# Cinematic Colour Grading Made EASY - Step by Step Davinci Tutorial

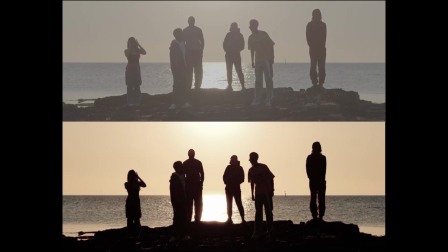0:00 Yo, what's going on everyone? Today I'm going to be showing you how to make a cinematic color grade from start until finish to get your footage to look from this to this.
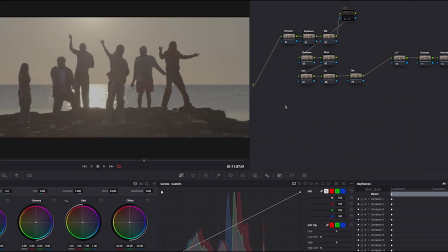0:07 So without further ado, let's just get straight to it. So here I've got some footage from one of my recent music videos that's called Somebody by Mossy Cash and Polly Popper.
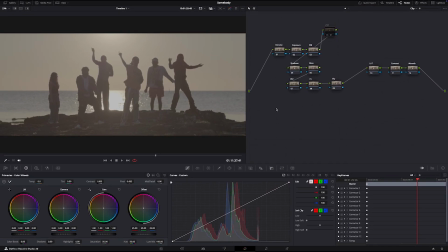0:13 If you guys want to check out this video, you can head to the link in my description. I've got all the music videos that I do for clients on that channel. And I'm going to show you how to completely transform this grey, dull looking beach into like a Hollywood sunset movie type of grade. These are just my pretty standard nodes I like to use, and I'm just going to show you each one by one.
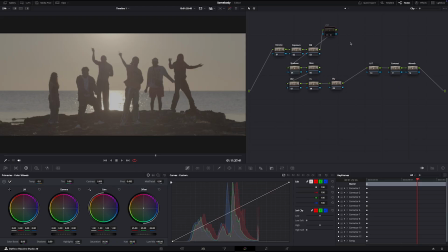0:30 The very first thing you want to do is make a CST node, which is a color space transform node.
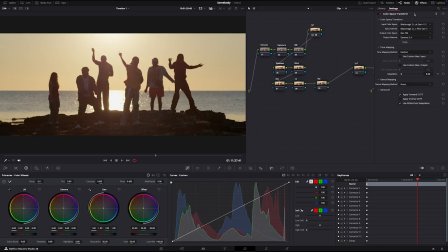0:35 To make a CST node, you just go to effects and type in the search bar here, color space transform. I've already done it, and then you drag and drop it on that node. You then have to put in your specific camera settings. I shot on a Blackmagic 6K, so you can easily search up on Google or
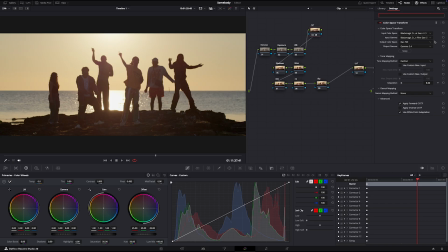0:51 ChatGPT what camera settings to put in a color space transform node based on whatever camera you used for your shoot. You make sure you want to put it as the fourth node here. I like to put denoise, exposure, and white balance just at the front.
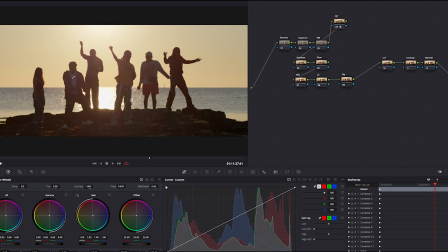1:02 It just works better before you transform your footage in Direct 709. As you can see, this is a pretty dull image even though it's at peak hour sunset.
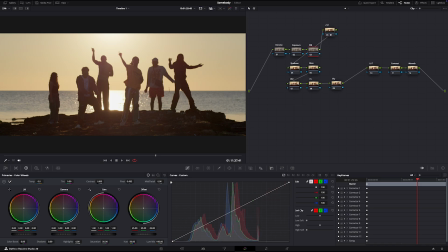1:09 So the first thing I like to do is go into my white balance and just make it a touch warmer around there, I'd say. You don't want to make it too warm because I'm going to adjust the sky accordingly later. Then what you want to do is I like to go into my exposure.
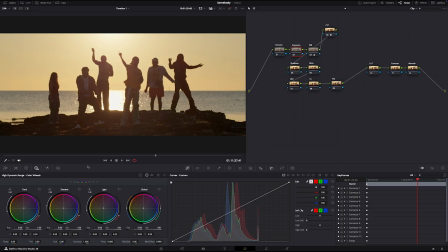1:23 Instead of using these wheels here, I like to go in my HDR wheels and then just go through and just slightly adjust these until I see an overall nice image. I kind of want everyone in this shot looking like silhouetted, so I am going to drop the shadows just a little bit here to get those blacks really black,
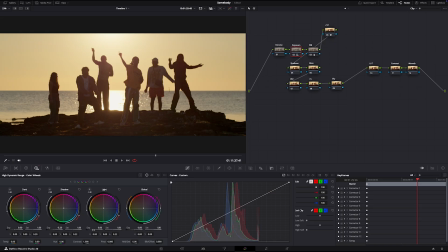1:42 and then I kind of want the sky to pop a little bit more, so I'm just going to adjust the light slightly. And as you can see, when I turn these on and off, it's a slight difference, but it's looking better. Then I like to do my contrast, and these are the big three that I always start with: exposure, white balance, and contrast. I like to do my contrast towards the end just to give it that overall contrasty look,
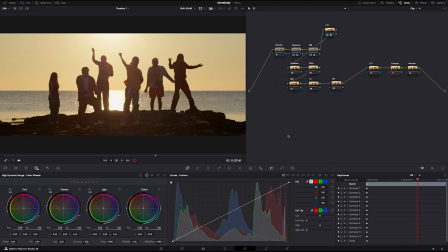2:01 as I also feel like contrast works a lot better when you do it at the end of your grade than at the start of the grade. What I do is I like to make 2 points where these lines are here, so one right there and then one at the top around there. And what I like to do is pull the blacks down and then pull the lights up to make kind of an S curve on this graph here.
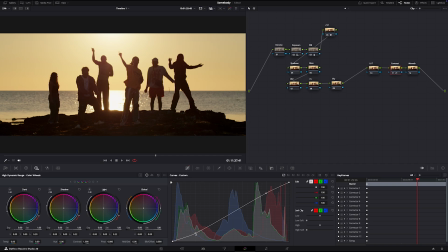2:20 As I said before, I want the blacks to be really black to kind of create a silhouette. So I'm going to drag these a lot lower to get that silhouette look right there. So that looks pretty good. Next thing I am going to do is go into my shadows,
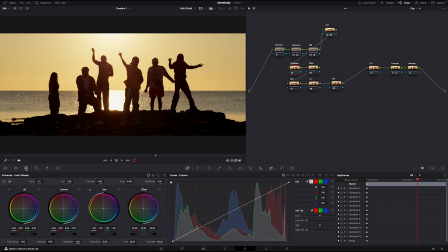2:34 and I am going to drop these as well because I can still kind of see the details on everybody here. I just want them to be completely black, and I'd say that looks pretty good. What I then like to do is I like to go into my node HSV here, and this is basically an alternative to saturation.
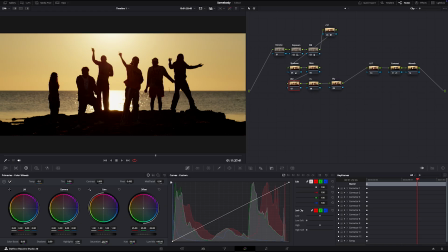2:52 So you can see when I just bump this saturation all the way up here, it looks like way too orangey, and like just the colors just look really off, and I just don't like how that looks. So instead what I do is make a HSV node, and you can do that by right clicking the node,
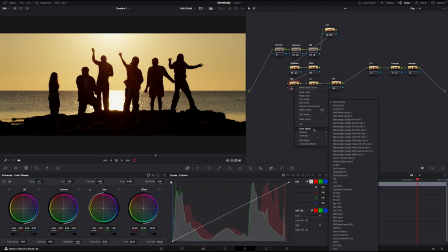3:08 going to color space, and then HSV. What you also want to do is right click, go on your channels and untick 1 and untick 3. And then what we can do is go to this wheel here, go to our gain, and just turn that up as much as we'd like.
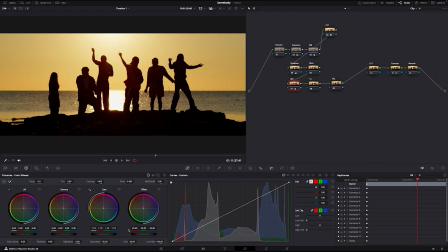3:26 And you can see it's boosting that color, but it's not giving a very overly saturated feel to the image. And then when I turn that on and off, you can see it's just made that color just so much more nicer than if I was just to bump up the saturation.
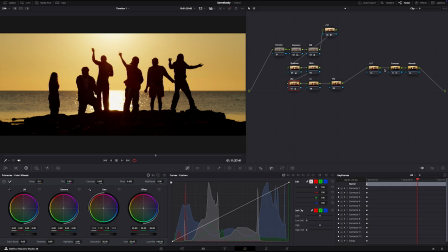3:41 Then what I want to do is I'm going to go to my LUT tab over here. You can use pretty much any LUT you want. You know, you can find one online. I've even got LUTs on my store, carefulcuts.com. I got all my editing packs. If you guys want to check that out, link in the description. But usually I use the LUTs inside of Davinci Resolve. You go to this LUT tab over here.